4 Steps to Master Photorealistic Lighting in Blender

Ceiling lights, desk lamps, standing lights, you name it. The way you light these can be done in a variety of different ways, but arguably two are the most common.
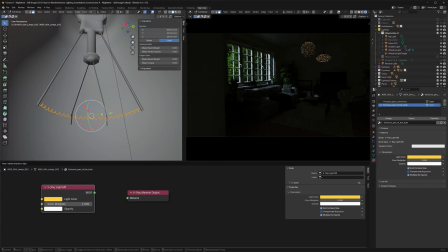(4:18)
You can place an emissive material on the emissive parts of the actual light bulb, which typically works fine, but might really increase the render times.
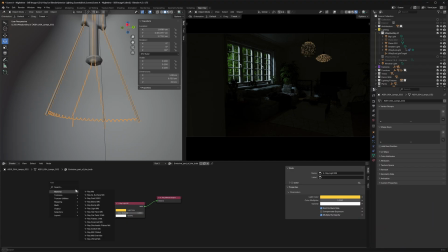(4:27)
So alternatively, what you can do is you can bring in a V-Ray material in here, okay? Plug it into that material output slot, and then we're gonna play with the self-illumination color. We're just gonna give it the same color that our light material previously had, and we're also gonna make sure that the self-illumination in here is checked to off, okay?
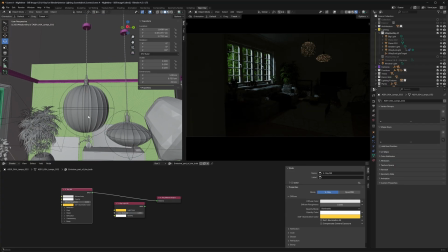(4:47)
Now, what we can do, and we've already done that, is we're gonna place sphere lights, area sphere lights, around our light sources here.
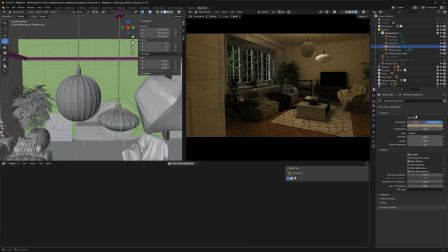(4:54)
Now we're just gonna enable them, And as you can see, that then performs quite a bit better.
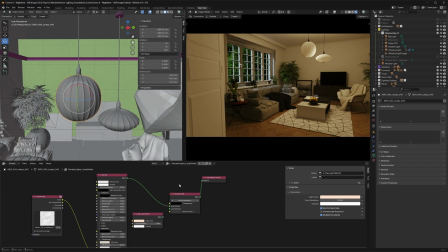(5:02)
Now, on top of that, what you can also do is you can create a bit of a blend material for the actual sort of lighting fixtures themselves. So we have this main V-Ray material, which is our base material here. And then we've pre-prepared a V-Ray light material here. We're going to plug into the coat material one slot.
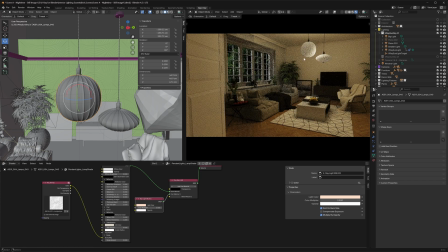(5:21)
So this is just a regular light material. And this is going to kind of further help sell the effect that these lights are actually on. And everything's still going to be very, very performant. And we can control how much of that, how that blending goes between the standard V-Ray material.
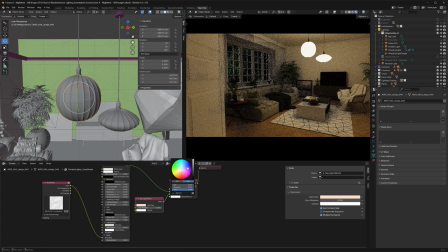(5:37)
So if we just go with full white, as you can see, we're just seeing this light material here. And then if we go with full black, and then we just see that, you know, that translucent, I guess, fabric-y material in this case. But if we, again, if we want to sell the effect like that these are on, we can just, you know, up the blend amount here a little bit,
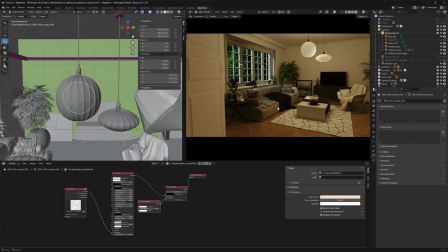(5:56)
and you know, that looks more like the lights are actually on. And so that's just a couple of different ways on how you can optimize a setup like this for performance. For when it comes to artificial lighting, most commonly you're just trying to make things look realistic and in tune with the rest of the lighting in your scene. So pretty much the same principles you'd apply on a real world set. Now, sometimes, however, you'll want to bring in fake lights as well.
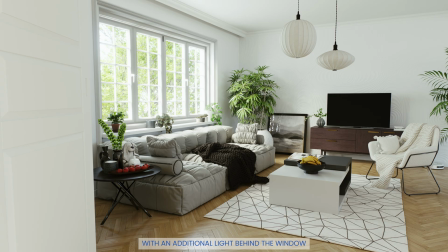(6:24)
The lights that light up parts of your scene in order to accentuate the existing lighting that isn't so strong,
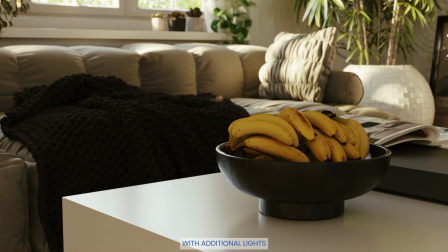(6:31)
or to add some additional lighting where there isn't enough, but you could use it to make the image more aesthetically pleasing.
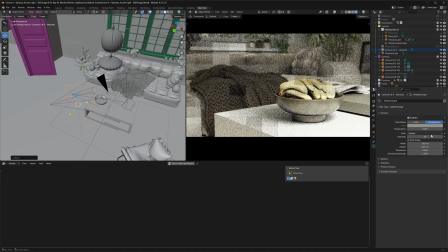(6:38)
The principles are the same. You take an area light, you place it where you want it to be, and then you make it invisible.
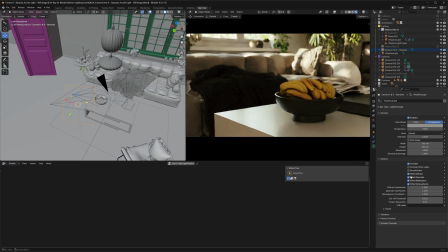(6:45)
Whether you want it to be seen in the reflections or refractions is up to you and your use case, obviously. Now, operating so many lights and changing their intensities and colors can be rather time-consuming, even on a fast machine. So instead of having to update the render every time you make a change to your light's intensity or color, you can just use V-Ray's light mix functionality.
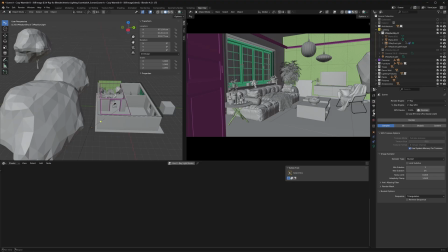(7:09)
Now, to get light mix going, what you'll want to do is you're going to want to go under the view layer here and then toggle light mix to on, and then you can either start the interactive renderer or the production renderer.
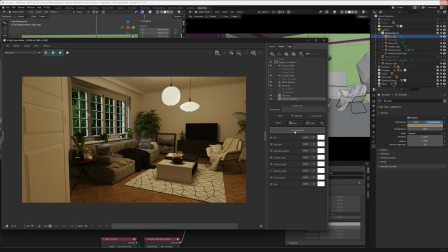(7:20)
With this thing, you can fine-tune the lighting in your scene without having to re-render the changes. It's all done on the image that's already being rendered or has finished rendering.
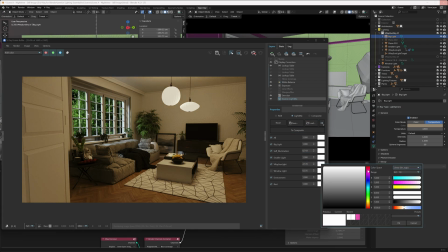(7:31)
So this way, you can really fine-tune the lighting without having to lose too much time waiting for the renderer to update.
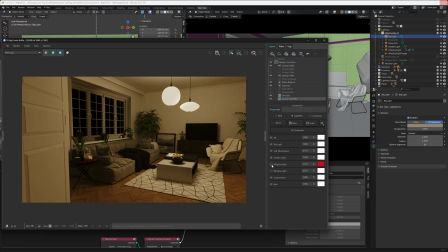(7:38)
It is truly an incredibly awesome feature. And yes, it is physically accurate. We won't bore you with the math here, but suffice it to say, the math does its thing and the results are the same as if you'd be tweaking your light properties directly. Okay, so that's it for this tutorial. Any and all comments are welcome. And if you'd like to learn more about essential camera techniques in Blender, then we suggest you check out this video. Or if materials are your current jam, then the Material Essentials video. Thank you for tuning in.